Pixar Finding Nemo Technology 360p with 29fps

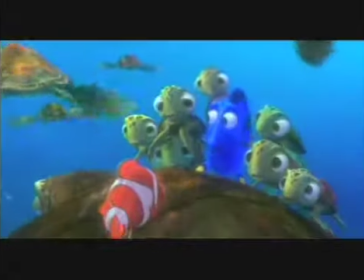6s boy, this is gonna be good, I can tell.
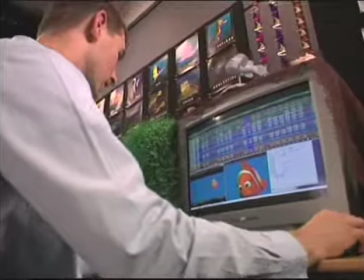8s We're going to learn how they make the water look like water and how they make the fish actually have all the 3 dimensions instead of it just being flat and drawn.
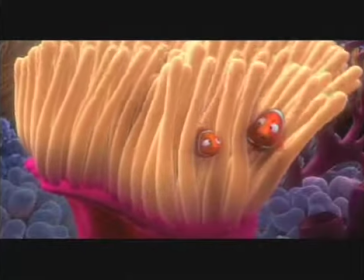17s Here we go. We're ready to learn to get some knowledge.
If you take a fish model and you stick it in a blue background, it's not going to look like it's underwater. It's going to look like it's floating in air.
Boy, I bet that's frustrating.
So one of the biggest problems we had to solve right off the bat was how do we make that look like it's underwater?
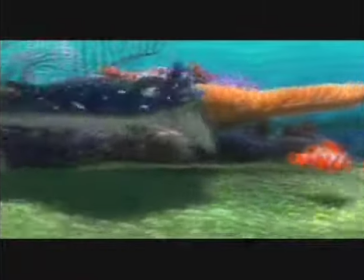36s Excuse me, is there anything I can do? I am a scientist, sir.
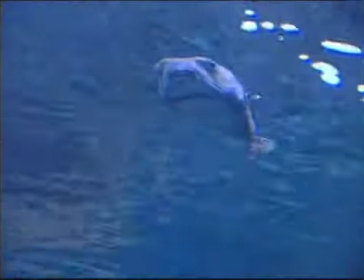39s
We did a lot of research early on to try to find the different elements that, when paired correctly, would complete the illusion of being underwater. We have some genuine scientists here with PhDs and all kinds of degrees, and they take these things on very analytically and break it down. It came down to a list of about 5 things.
Rules, rules.
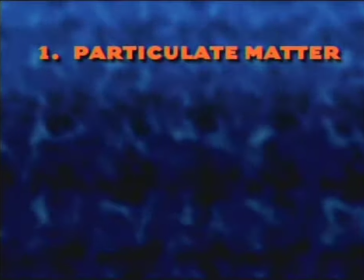58s
The first element is particulate matter. Which is the schmutz that's in the ocean. No matter how clear the water is, there's always stuff floating in there. And that gives the water depth.
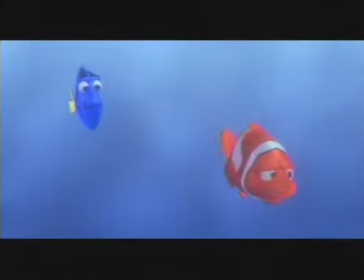71s Wait. I have definitely seen this floating speck before.
And in a lot of shots, we actually figured out a way so that if a fish swam quickly or did a quick little adjust, the particulate responds and gets kind of kicked out of the way.
Wow, dusty.
That particulate matter you put into the shot is just sitting there. It looks like a starfield flying in some Star Wars scene.
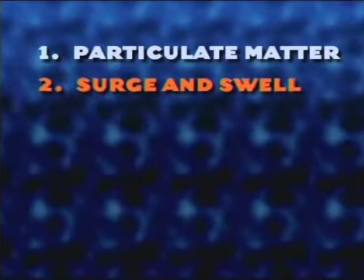89s
That's got to move.
Okay, so that serves us well.
Everything's moving constantly.
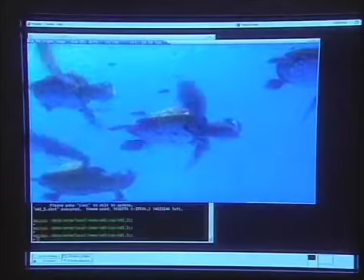95s
The water's shifting and there are waves and underwater currents. And those currents affect not only the particulate, but any soft things like seagrass.
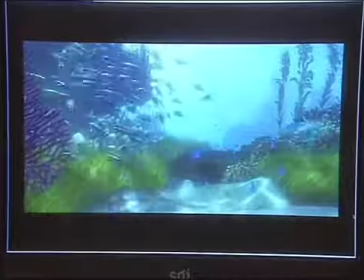104s
So you get this amazing rich feeling of everything being alive and moving slightly.
Right then, who's next?
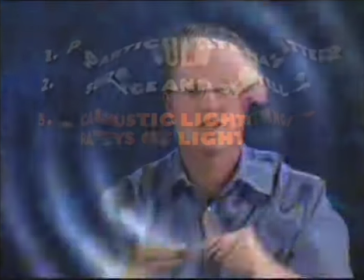109s
And the next element is caustic lighting, which is this ripply lighting that you see in a pool in the water, on the bottom of a pool that shows shimmery light. That wonderful magical dance that it does. You've got light coming down from the surface, but the light isn't coming through a crystal clear surface.
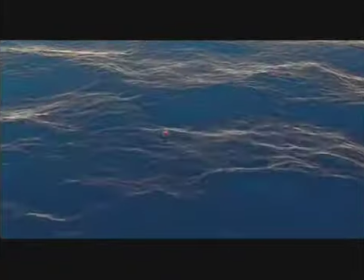126s
It's coming through this surface which is always moving. And the light shafts come down as beams that move and dance around the surface.
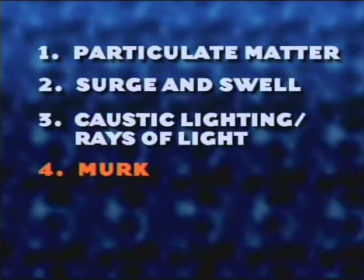133s It's so pretty.
The next thing you need to create is murk, which is this sort of foggy underwater look. Water tends to make things decay, so they look fuzzier more quickly.
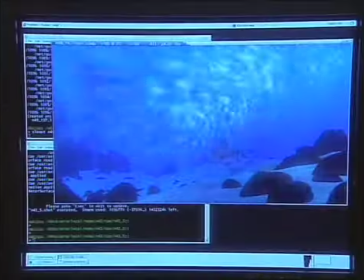146s
Not only do they fall off into this kind of murk where the detail becomes more indistinct, but they actually lose color. You tend to lose your red tones and warm tones first, and over distance, all that's left is blue.
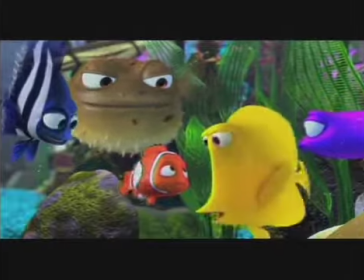157s Wow, the big blue. What's it like? Big and blue. I knew it.
And the last thing you need to create it all is reflection and refraction.
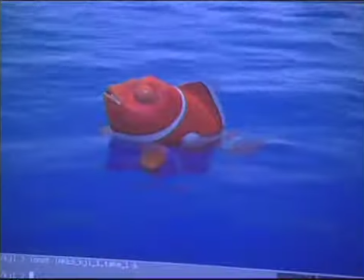169s
Now in the ocean, it's how the light reflects and refracts on the surface and right below the surface.
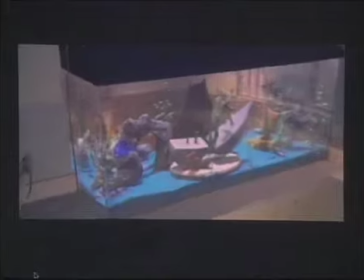175s
In the fish tank, reflection and refraction are much more complex because of the 4 walls of the tank.
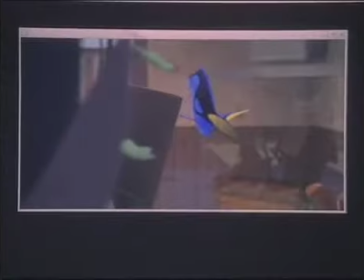180s
If you're in a fish tank and you're looking out, you're going to see a mirror reflection.
Hi, how are ya? Don't listen to anything my sister says. She's nuts.
When you fill 4 glass walls with water, as the light enters that, it bends. An object that's really here in space might look like it's way over here. Real cool stuff happens when you're either outside looking at the corner of a tank,
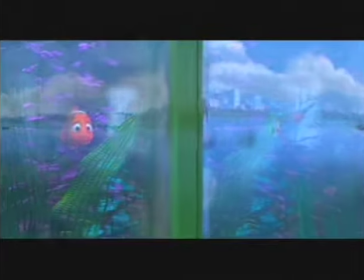202s
because then you can see Nemo twice, once on each side, because light will bend both directions.
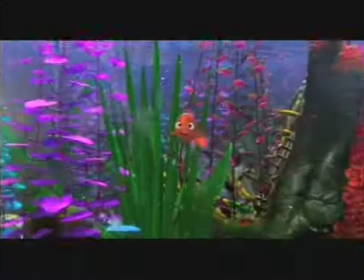206s
By paying attention to that detail and getting it just right, we've made a fish tank that looks absolutely real.
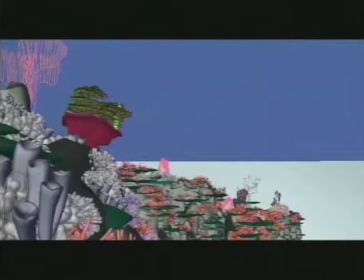213s
With all those elements together, you actually start to believe that you are in water.
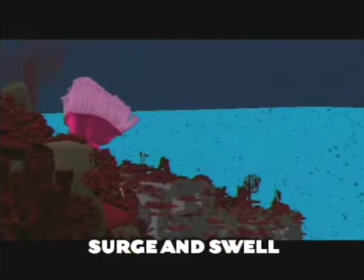217s
You are in substance between camera and character instead of a sort of painted, airy set. The ocean looks like an ocean. It doesn't look like a cartoon ocean, like a painting of an ocean. It looks like the ocean. It was beautiful. It looked like real water. It was buoyant and full of life. It all changes and ripples across, and you just go, wow, that is just gorgeous.
It's awesome.
It was a bit of a brain tease, but we figured it out.
Alrighty, Mr. Smarty Pants.
It was important in Finding Nemo to make the characters believable.